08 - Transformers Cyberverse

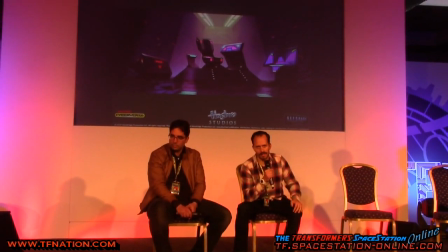(12:29)
Maybe it's not particularly subtle, but we needed to kind of deliver a clear message.
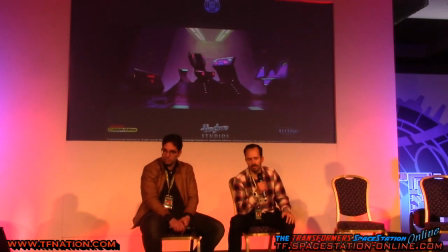(12:33)
We knew, if you watched Cyberverse,
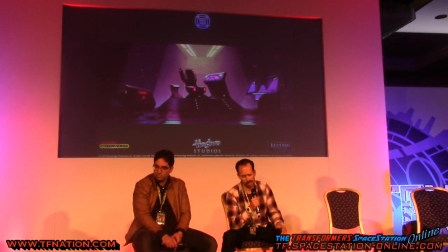(12:36)
that in season 1 the Decepticon shuttle was kind of an important location where a lot of scenes were happening,
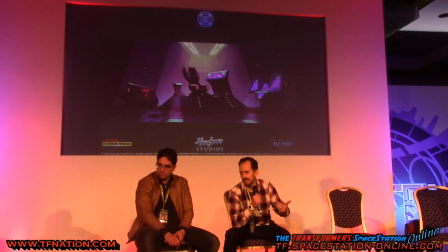(12:44)
so we were thinking of, okay, so what's make a Decepticon room look like a Decepticon?
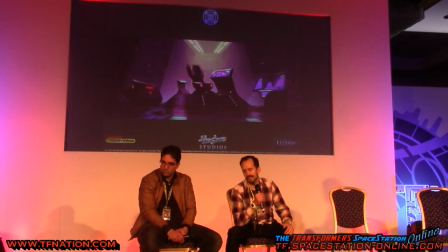(12:49)
So I thought of an angular line, kind of the purple, which is quite iconic of the faction.
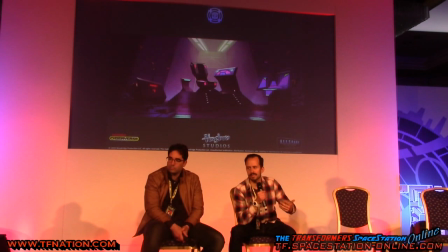(12:55)
Maybe it's not particularly subtle, but I think at some point we saw a little bit of
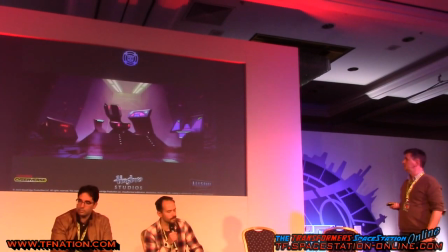(13:01)
what this style could look like, and we went on. Also, as you can see, we try to simplify everything.
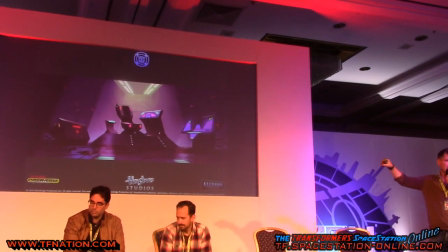(13:08)
There's no complicated UIs on consoles, whatever. Everything has to be sharp and simple and practical.
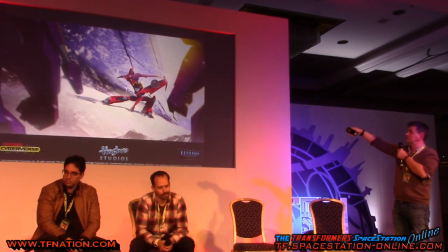(13:14)
Okay, so this is some of the first imagery that we did. Still my presentation.
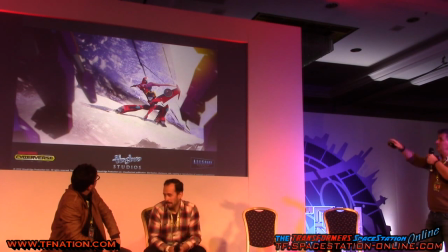(13:20)
Some of the imagery that we put in situ. We put a lot of texture, sharp edges and so forth, and we were delighted. And the people from Hasbro came in for a visit. I forget their names, but they're quite high up in the Hasbro hierarchy. And they were thrilled, they really were thrilled. This is perfect, exactly what we're looking for.
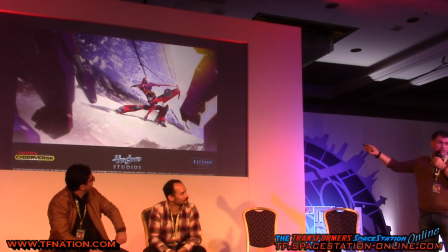(13:38)
So I was delighted myself because I could see that happening. We could make that to 3D, looking 2D and so forth.
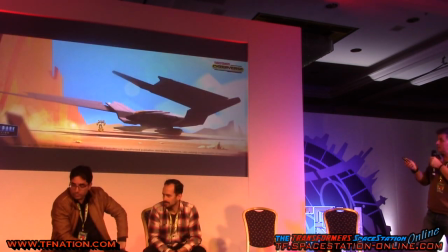(13:43)
It was ticking all the boxes. Then we tried to be like actual designing sets and so forth.
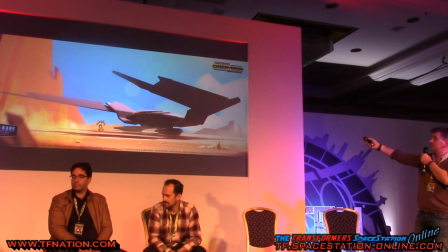(13:49)
So it was the first attempt at the Decepticon shuttle.
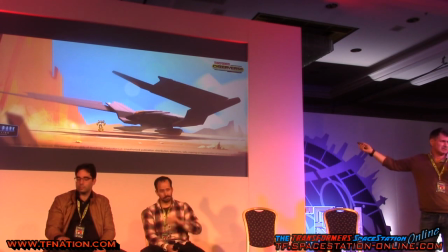(13:51)
So we tried to carry some kind of stylization into the objects, the spaceships and whatever props we're going to be using. So Marco again did this one here.
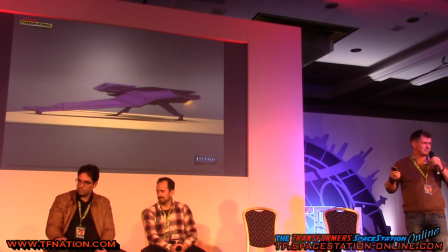(13:59)
I really like this one. It reminded me of a kind of a bat, so it was kind of creepy, which is fine for the Decepticon shuttle.
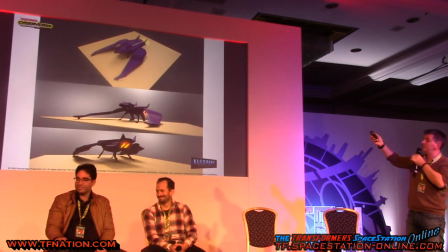(14:07)
And so it evolved from there, but I kind of like that.
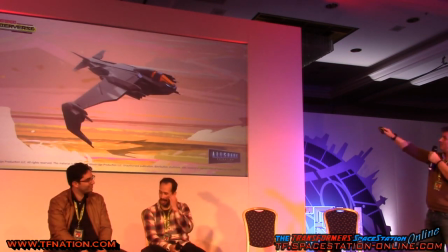(14:11)
Anyway, then we went to a more military-like, more like GI Joe, whatever type of thing. And thank God the guys from Hasbro were around. They said, no, you don't want to do that. This is nice, it's good stuff, you know,
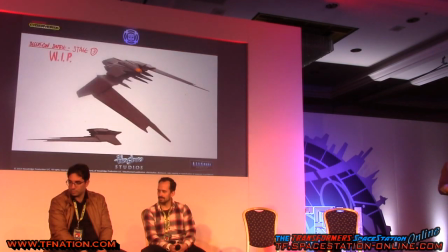(14:23)
I mean, it looks really cool. But they wanted this, they wanted to do more cartoony, sleeker kind of object somehow.
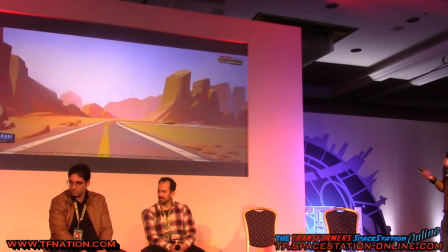(14:30)
So we went for that, and it was a very good choice on their part, I have to say. Okay, so after that, it was much easier. All the decisions had been made regarding the backgrounds, the props, the sets, the characters, everything. So we just had to make it. So we found some other artists who were able to actually paint in that style. So this is all hand-painted by Photoshop.
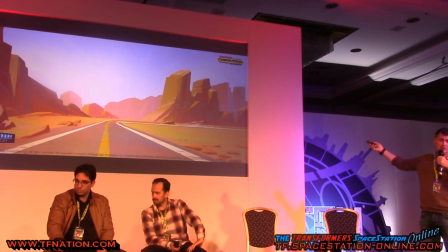(14:48)
This is not a 3D model, okay?
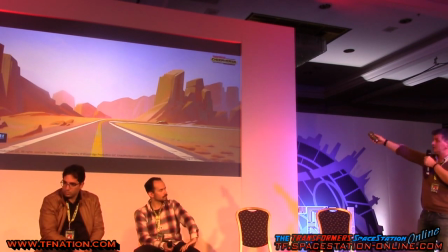(14:50)
But we tried to see whether all the decisions we had made were able to be carried on by other artists, and it worked out fine.
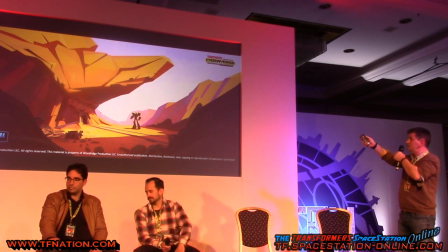(14:59)
And it's another example, if you want to see again, no parallels, everything is looking pretty sharp and so forth.
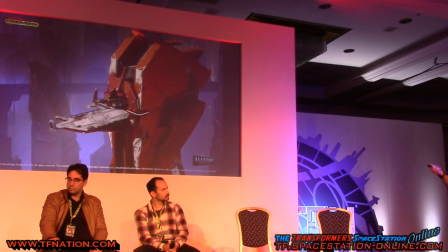(15:07)
And it went on from there altogether. So I'm going to leave you there for shortly, just a couple of examples how which evolved from very simple backgrounds,
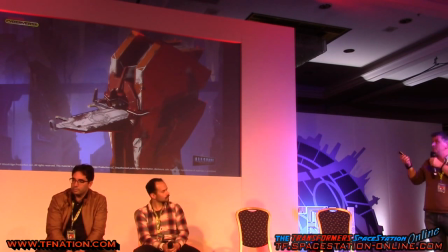(15:14)
you can see very simple visuals, to what I think personally I really like it. They're great sets, okay?
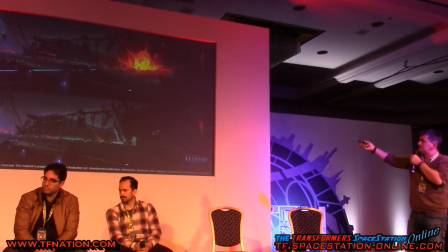(15:20)
We can do lots of stuff. We got this, eventually we go as far as this here. This is all just conceptual stuff before it was modeled, okay?
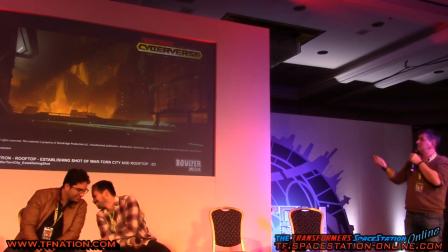(15:28)
And we got this even going for the same thing.
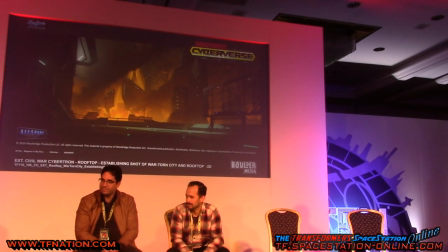(15:30)
So as you can see from the very cartoony Cybertron stuff, like hesitant about which was going to go.
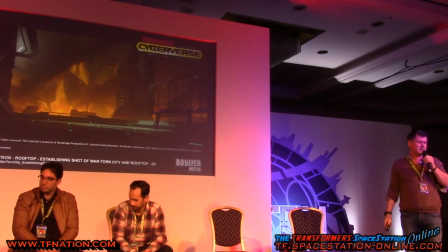(15:37)
Then once we made a decision, it was full speed ahead, and for me it worked out really, really well, okay? So I'm going to leave you to Marco and I'll talk to you about the art direction of the series, okay? Hello. Also, Jean, can I use half of the slides I prepared in my presentation, so it's going to be faster. So as he said, I don't know how much you know about art direction. I'm going to try not to bore you, but essentially when you work on a cartoon,
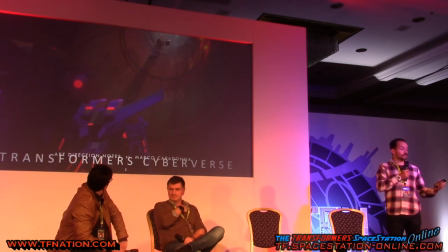(16:09)
you need to make sure, since a cartoon is, a series is based on different episodes, that the look remains
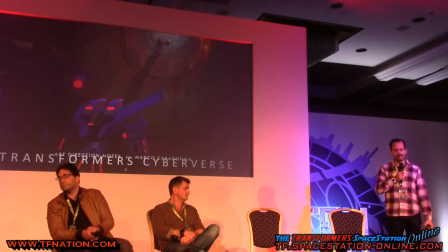(16:15)
consistent, cohesive from across episodes. And it's particularly important in, for example, in our case, for two reasons. Also because we had two directors. You might know that sometimes, both in films and cartoons,
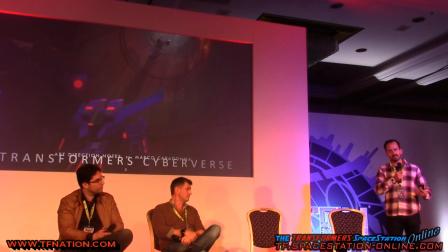(16:30)
directors tend to have a particular imprint that tends to imprint his or her vision on the show.